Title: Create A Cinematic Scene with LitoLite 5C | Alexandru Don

Hi guys, I'm Alexandru Don, and in this video we're gonna have some fun with the new Nanlite LitoLite 5C. But first, let's unbox this thing.
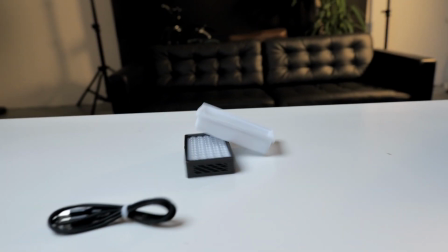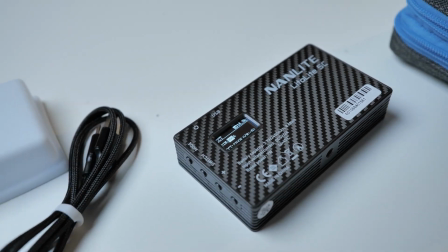So for the last year, we have seen filmmaking shifting its way to smaller cameras and more practical way to shoot faster and easier. Not only cameras are getting smaller, but lighting equipment too. And so today I want to see if I can transition to the future and try to film only using 3 LitoLites 5C and use them to light up an interview and a movie scene.
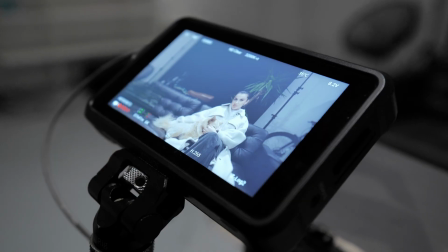42s
For my interview part, I'm gonna have 2 angles, and we're gonna start with the available lighting,
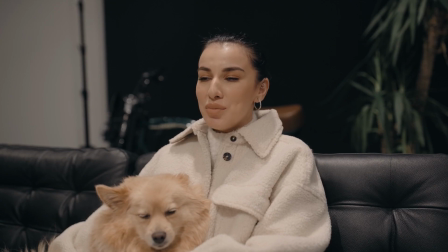48s
which as you can see doesn't look so appealing and it seems pretty flat, meaning it does not have that 3D effect that we want.
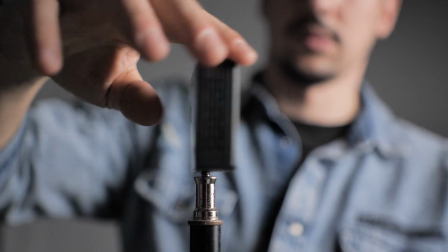55s
We're gonna shut down the lights and place our first LitoLite on this really small stand at a 45 degrees angle from our subject.
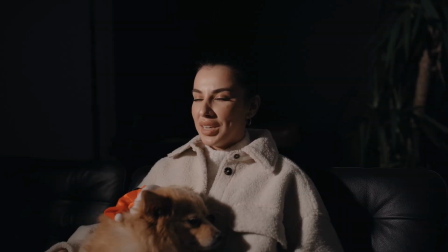64s
At first we can see that the light is pretty harsh and looks a little bit too dramatic for our taste.
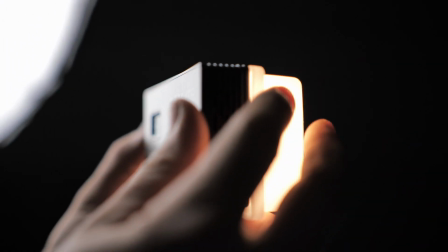69s
So we're gonna have to use the attachment diffusion that comes with the light to diffuse the light a little bit.
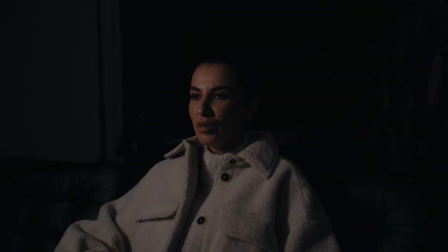75s
And as you can see now, the light is softer, but we have a drop in intensity. So we will need to raise the light intensity a little bit. Next step is to place another LitoLite in the background to add more dimension to the image.
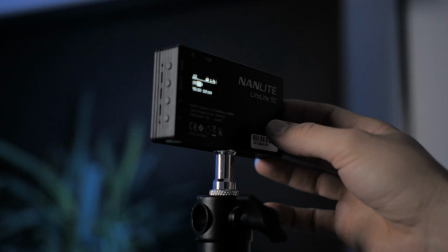88s
And for that, I'm gonna use a different white balance so we can create color contrast and separation.
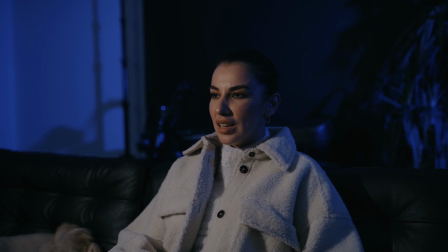96s
Because I feel like something is missing,
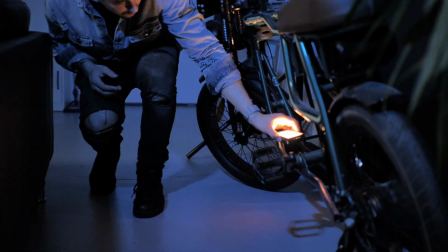98s
I'm gonna place another LitoLite right in front of the bike to add a little color spark and to balance the image a little bit. To finish this setup and make it even better, I'm gonna take the diffusion off from our key light and place a bigger diffusion in front of it.
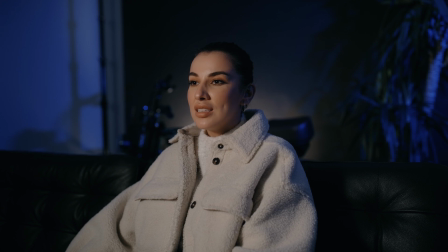115s
Now the image looks a little bit more professional and has that beautiful soft light on our talent. To be honest, I'm quite impressed I managed to do this setup so easy and so simple in just a few minutes without even dropping a sweat and without having to worry about cables or heavy lights. And the cool thing is that our lights were not even at full power output.
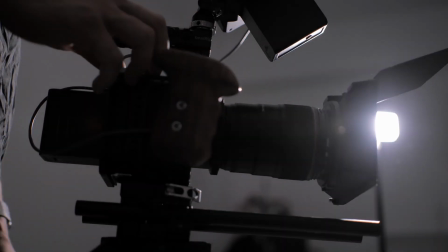137s
I used them at 50% and my camera settings were at ISO 800 f1.4 on a Zcam E2 f6.
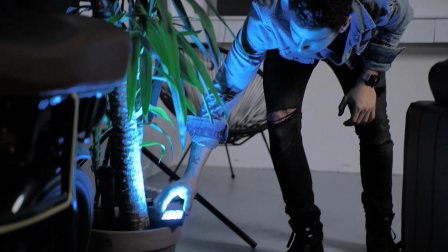145s
I also wanted to experiment a little bit more, and I've done a second setup in just a few seconds that I think turned out pretty good. Now let's see if I can use those lights in a film-like condition.
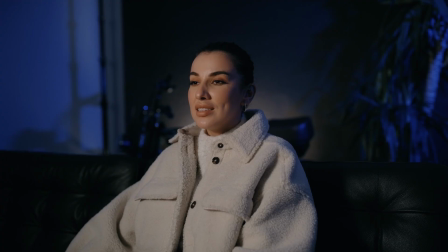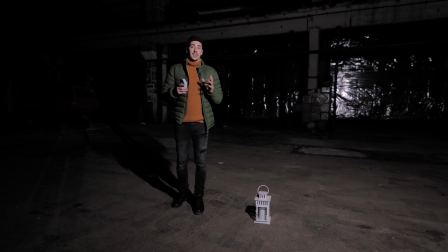163s
For test number 2, you've came into an abandoned warehouse,
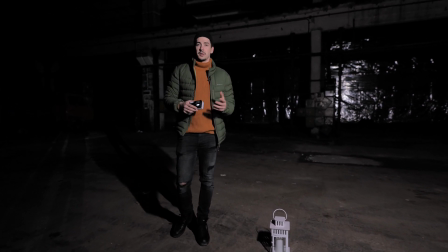167s
and here we want to push those lights to the extreme because we want to create a cinematic and moody feel.
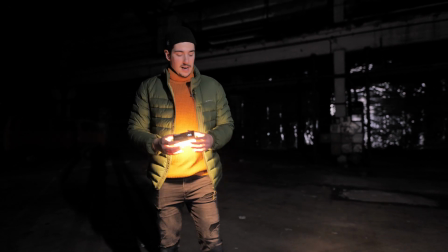173s
And for that, I'm gonna set this light to candle mode, and I'm gonna place it inside this lantern, which is made from metal.
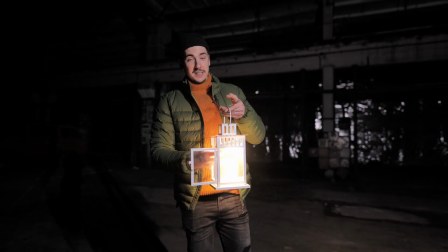180s
And the beauty of those lights is the fact that you can place them on metal because it has magnets. And right now, the light sticks there with no problem. And what I wanna do is basically I wanna have my actor holding it like this and walking inside this big
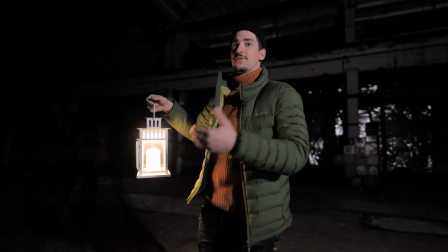198s
warehouse where we're gonna have to put more lights because it's very dark. So just to give you a perspective on how bright those lights are,
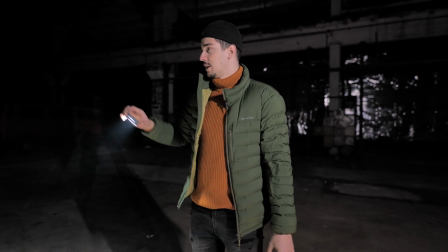205s
I'm gonna power this one up to 100% and show you that we can pretty much light the entire warehouse with one light,
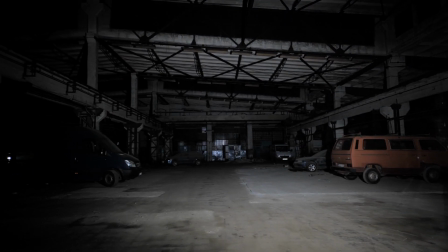213s
which is quite impressive. And what I wanna do for this, I wanna set my other lights to a different temperature so we have
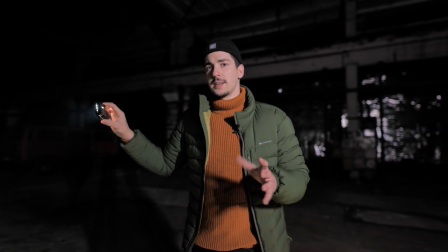221s
a really beautiful contrast in the image and we kind of mimic the night, because when it's night,
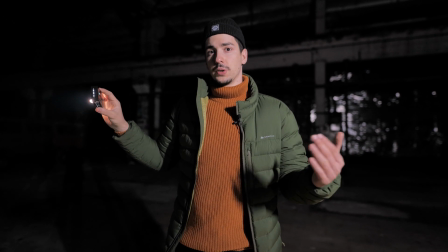228s
the temperature of the light is much colder. So let's see if we can make it work.